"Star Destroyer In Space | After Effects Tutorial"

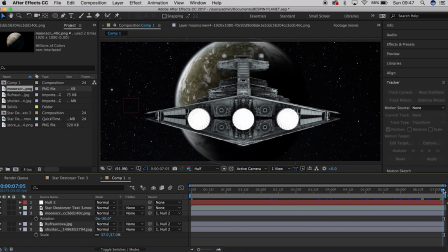4:38 So what we're going to do on this next bit, guys, is we're going to create the flare for the exhaust.
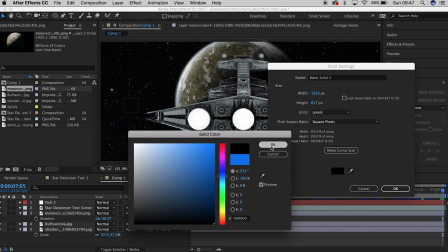4:44 So what you want to do is you want to go into a new solid layer and select it as black.
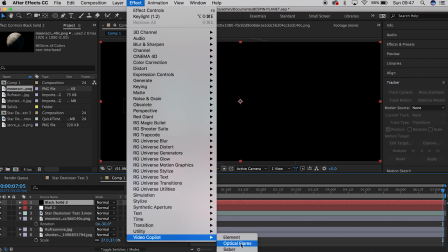4:48 It doesn't really matter what you select it as, but black will make things a lot easier. So if you guys have got Video Copilot, optical flares, that's amazing.
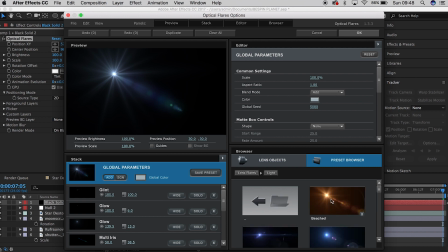4:55 You guys can play around with the flares in here to make sure that you've got something that you really like. That's what I used in the original shot for the VFX thing.
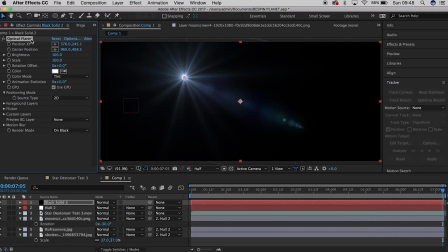5:03 But that being said, you know, not many people do have this app.
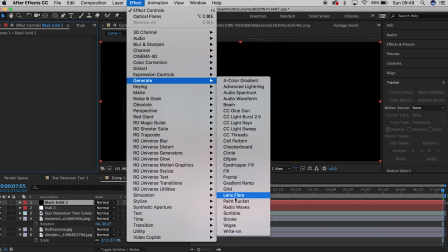5:09 So this third-party plugin, sorry. So what I'm going to do is I'm going to go to Generate Lens Flare, and I'm going to search through these.
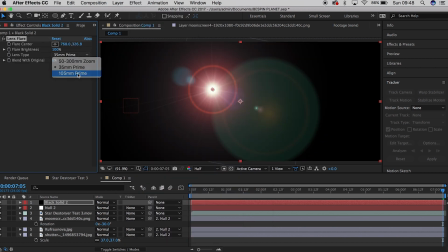5:17 You've got 3 presets here. I prefer the last one, which is this one.
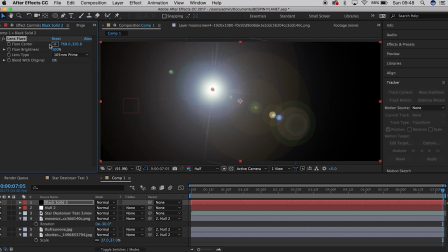5:22 And what I'm going to do is I'm just going to use this flare.
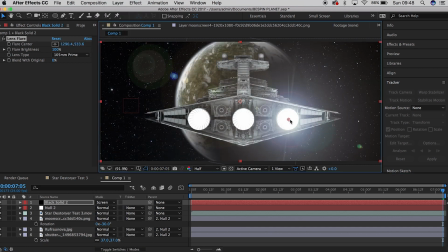5:25 So first things first, what you're going to need to do is make sure that your settings are on screen for this. because it'll get rid of everything that's black on the layer.
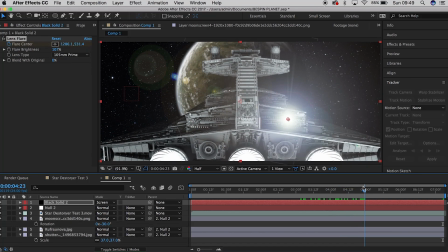5:34 And then you're going to want to basically keyframe through where the exhausts come into play.
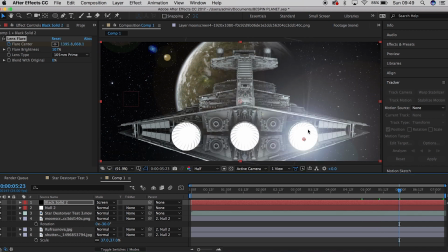5:39 This is what I did for the video co-pilot shot as well, that I'd used for the final shot in the trailer.
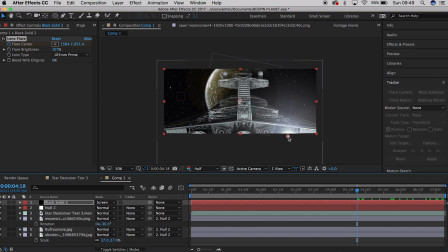5:49 And it's a very tedious process, but it's something that needs to be done, so I'm going to skip through this. I'm pretty happy with how that looks, and one thing you've got to do here is when it goes off frame, make sure that you set the brightness to 0, because if you've not got any elements of that shot in frame,
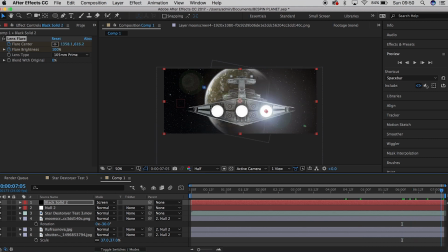6:08 you wouldn't be able to see it, simple as that. And then when you can just about see it come in, set it to 100 or whatever your heart desires.
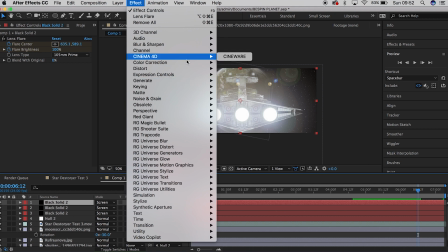6:15 So yeah, I'm pretty happy with that. Unfortunately the flares aren't that great in here, but you've got to work with what you got.
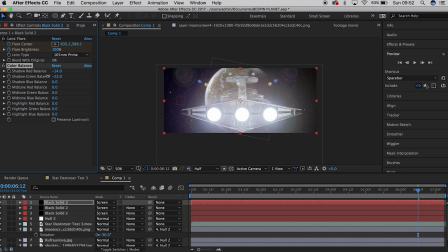6:23 So going into the colour balance now, just playing around with the shot, getting it to what I like,
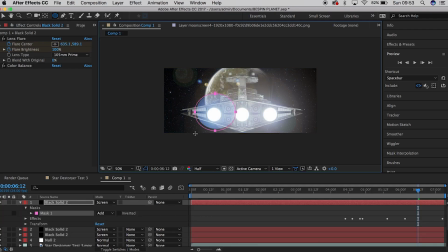6:28 and then you've got to basically create a mask around that shot to make sure that you're not getting any of the artifacts at the top of the screen, because they look a bit unrealistic to have 3 of those. And I'm just going to play around with the feathering settings here to see something that I like.
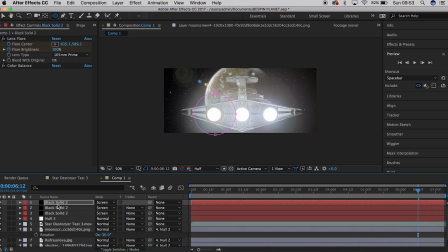6:46 I think I did eventually go back to the setting of 200 or 500, sorry, because 200, when I set it to that in a while, it looks a bit unrealistic.
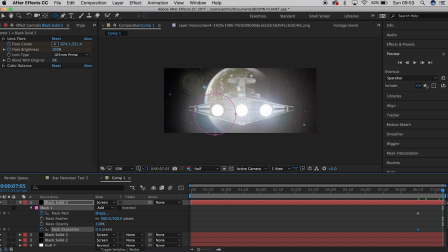6:57 So again, all you're doing is setting keyframes for the mask to ensure that it follows the same path as the Star Destroyer. It's really important to not skip these steps, guys, because they're going to add realism to your shot. So I think I set the settings here to 200,
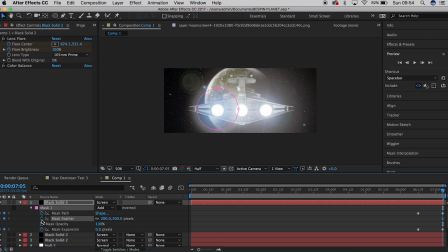7:17 but unfortunately for the final shot they were just too intense. The rings around the mask looked ridiculous, so I set it to 500. And I'm just playing around with some settings, making sure that I've got the best results for what I want personally, because at the end of the day, it's your shot, guys.
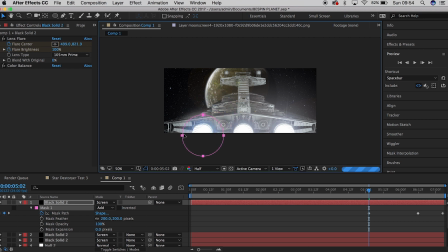7:35 You just create what you want to create. It's your media at the end of the day. So just have fun with it, don't take it too seriously, just use these shots to play around with your visual effects techniques. So I got somewhere where I was quite happy,
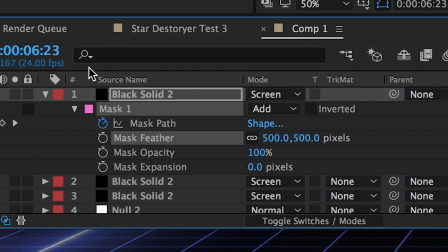7:53 and I duplicated this across the rest of the
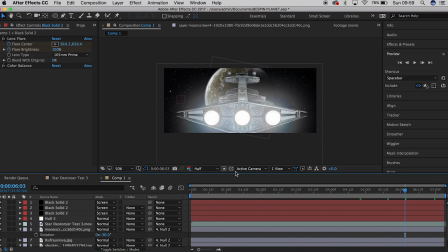8:00 what do you call them? The rest of the exhausts.
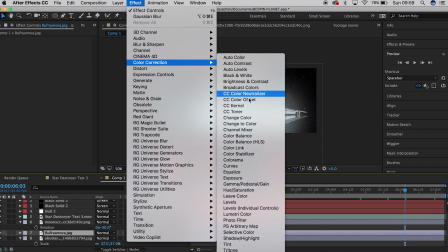8:06 Sorry, that was the word I was looking for. That kept escaping me. So once you've replicated this across all 3, I'm not going to show that.
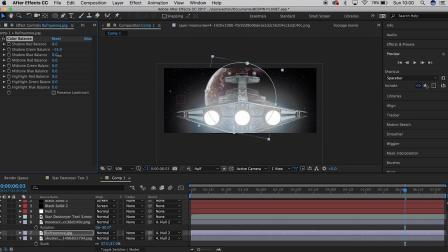8:13 I'll then colour balance the planet. So the colour balance is a really good tool. It's something where you can individually affect the shadows, highlights and midtones of your shot.